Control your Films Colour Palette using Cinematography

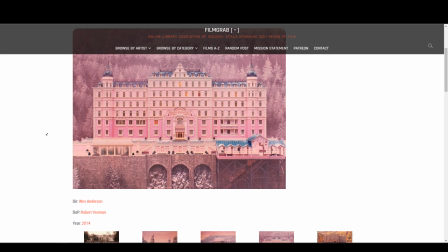(0:00)
We all know that colour evokes emotional responses and can be used in film in this way.
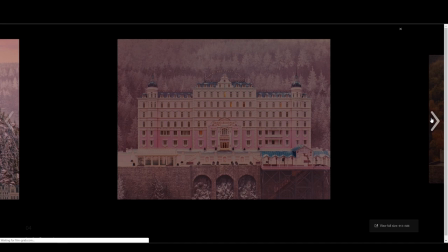(0:06)
However, deciding on a colour palette can be overwhelming and difficult to control the consistency of without the appropriate planning.
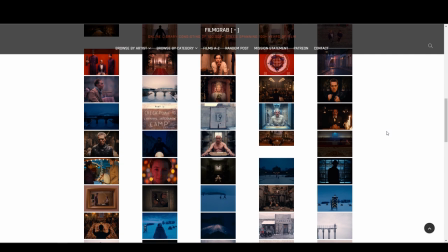(0:13)
Perhaps you've shot many films and haven't even thought about using colour.
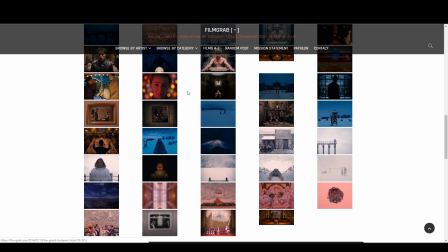(0:17)
I've shot many films and only really taken colour into consideration on recent projects from perhaps maybe the last couple of years.
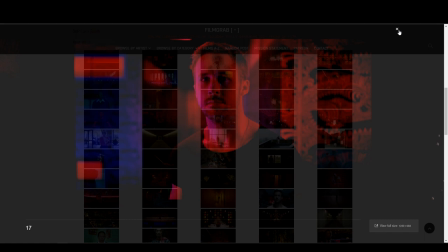(0:24)
When I'm talking about colour, I don't just mean whether you're light and warm or cool with the colour temperature,
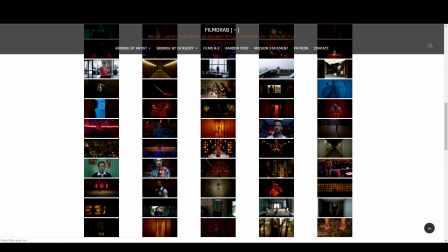(0:29)
but it's a level beyond that where you begin to craft a tone, a mood and a feeling behind your film.
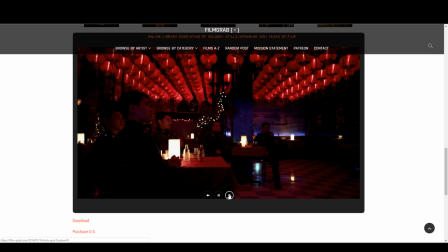(0:34)
Crafting a colour palette can carry visuals and separate you from the rest of the pack and excel your cinematography in a way that you've never really considered previously.
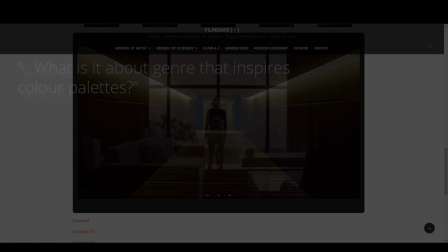(0:43)
I was talking with a friend about colour palettes and he asked me, what is it about genre that inspires colour palettes?
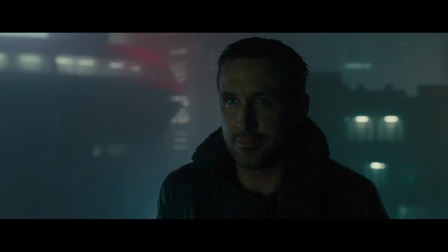(0:49)
And the example he mentioned was in Blade Runner 2049 and how it's very blue and some dark grungy greens and I didn't really know how to answer it at that point,
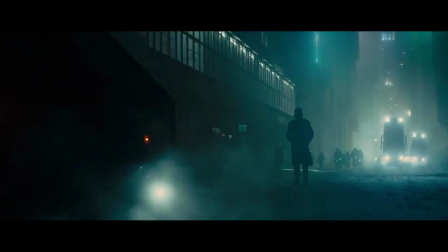(0:58)
so my answer was, well I guess colour palettes are typically based on stereotypes. In Blade Runner, the blue tones represent a cold, corporate future.
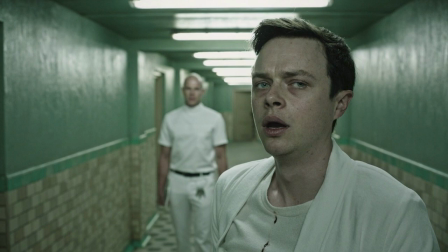(1:06)
In A Cure for Wellness, the green overtone is very sickly, just so happens the film is about sick people.
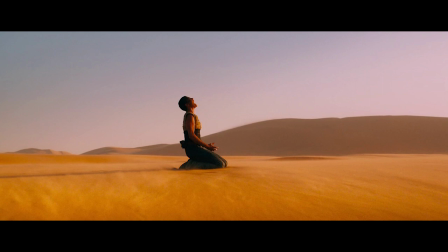(1:13)
And Mad Max Fury Road is, well, it's bright orange because it's in a blistering desert.
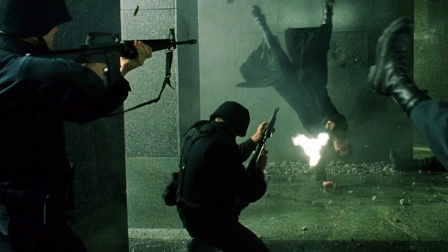(1:18)
Green was used in The Matrix in 1999 to represent the colour of the computer code. inside the matrix has a cast of green as the world they're
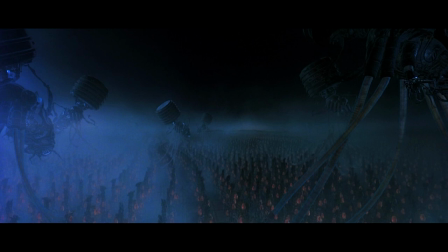(1:27)
in is literally a computer simulation whereas when they aren't in the matrix it's cold it's blue and very bleak let's take something which isn't so obvious
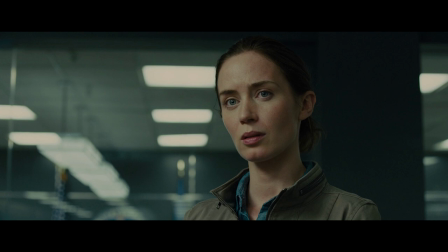(1:36)
though sicario is a great film about government corruption based around the mexican drug trade
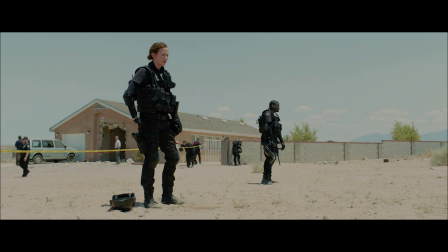(1:40)
more specifically the film follows an fbi agent who joins a task force
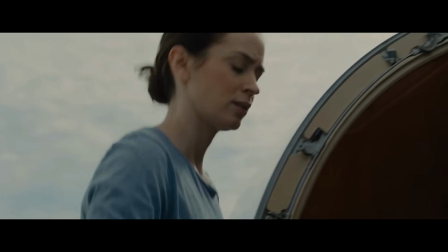(1:45)
to combat the war against the cartel the film asks questions about morality and what's right and what's wrong as our protagonist tries to reflect her morality
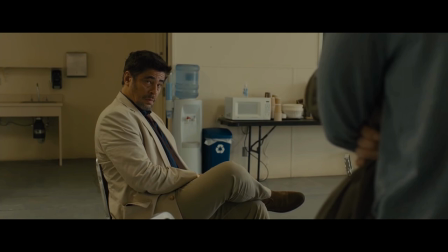(1:54)
into the corrupt world of the justice system that she serves.
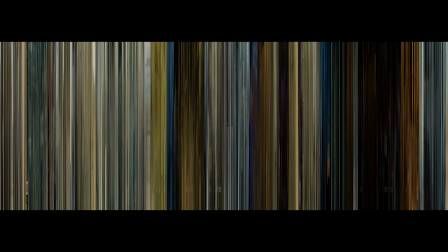(2:00)
Taking every single frame in the movie and squishing it down shows a color palette that's made of beige and represents the ambiguity of what's right and wrong.
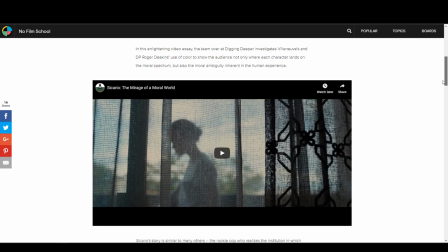(2:09)
On a side note I'll link down below an analysis video which shows the use of color in Sicario.
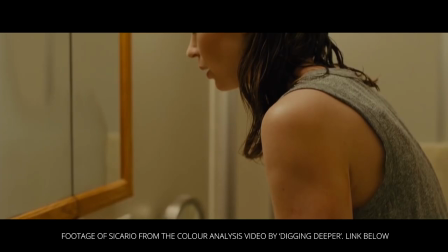(2:16)
I highly recommend checking it out because it's very good. When working on your own color palette for your own film.
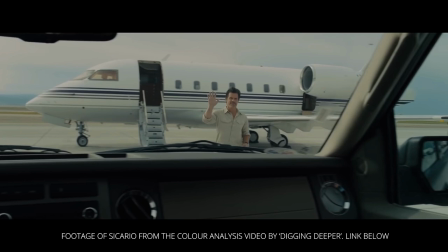(2:22)
The DP and the production designer need to work together in pre-production to ensure that the colours are what the director wanted.
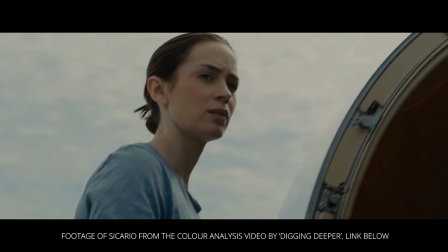(2:28)
Remember that colour palette is the biggest contributor to the overall tone and mood of the film so it's important as a director of photography that we do it justice.
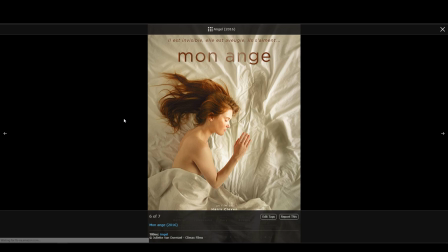(2:37)
I've taken a film called Mon Ange. It's an excellent example of a film with a very thought out and consistent colour scheme.
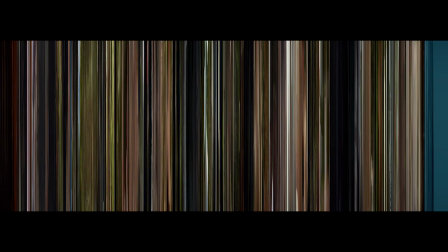(2:43)
It's not as obvious as something like The Matrix but let's take a look at it. So let's take a look at the overall palette by squishing down the frames once again like we did with Sicario.
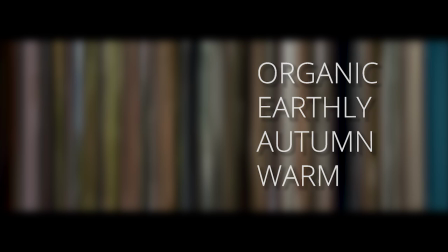(2:53)
The colours are very organic, earthy, warm autumn colours and getting these colours doesn't start with just pushing it in the grade.
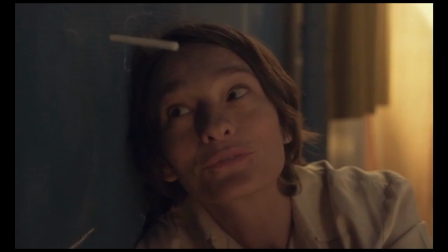(3:01)
The film is a romance about an invisible boy called Angel who is kept secret from the world by his mother as she fears that if anyone finds out about him he'll be taken away.
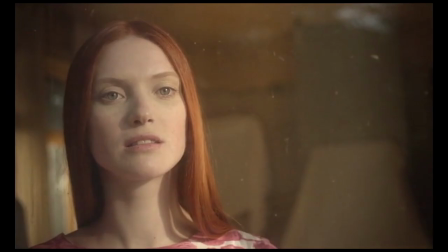(3:11)
The invisible boy Angel falls in love with a blonde girl called Madeline but when Madeline is able to have her eyesight recovered with the modern technology,
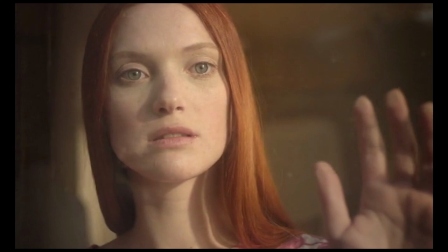(3:18)
Angel hides from her because not only is he a secret from the world and he should stay that way,
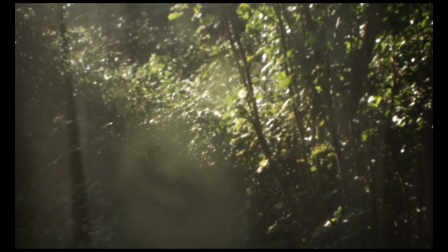(3:24)
but he's also worried that she'll freak out, move away, and that he'll never see her again.
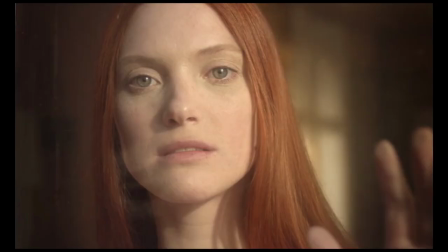(3:28)
The cinematographer uses some great techniques to warm up the room whenever the girl is in the scene.
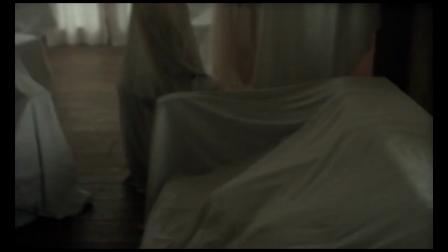(3:33)
As a cinematographer, there are ways that you can tie together a colour palette, so let's take a look at a few.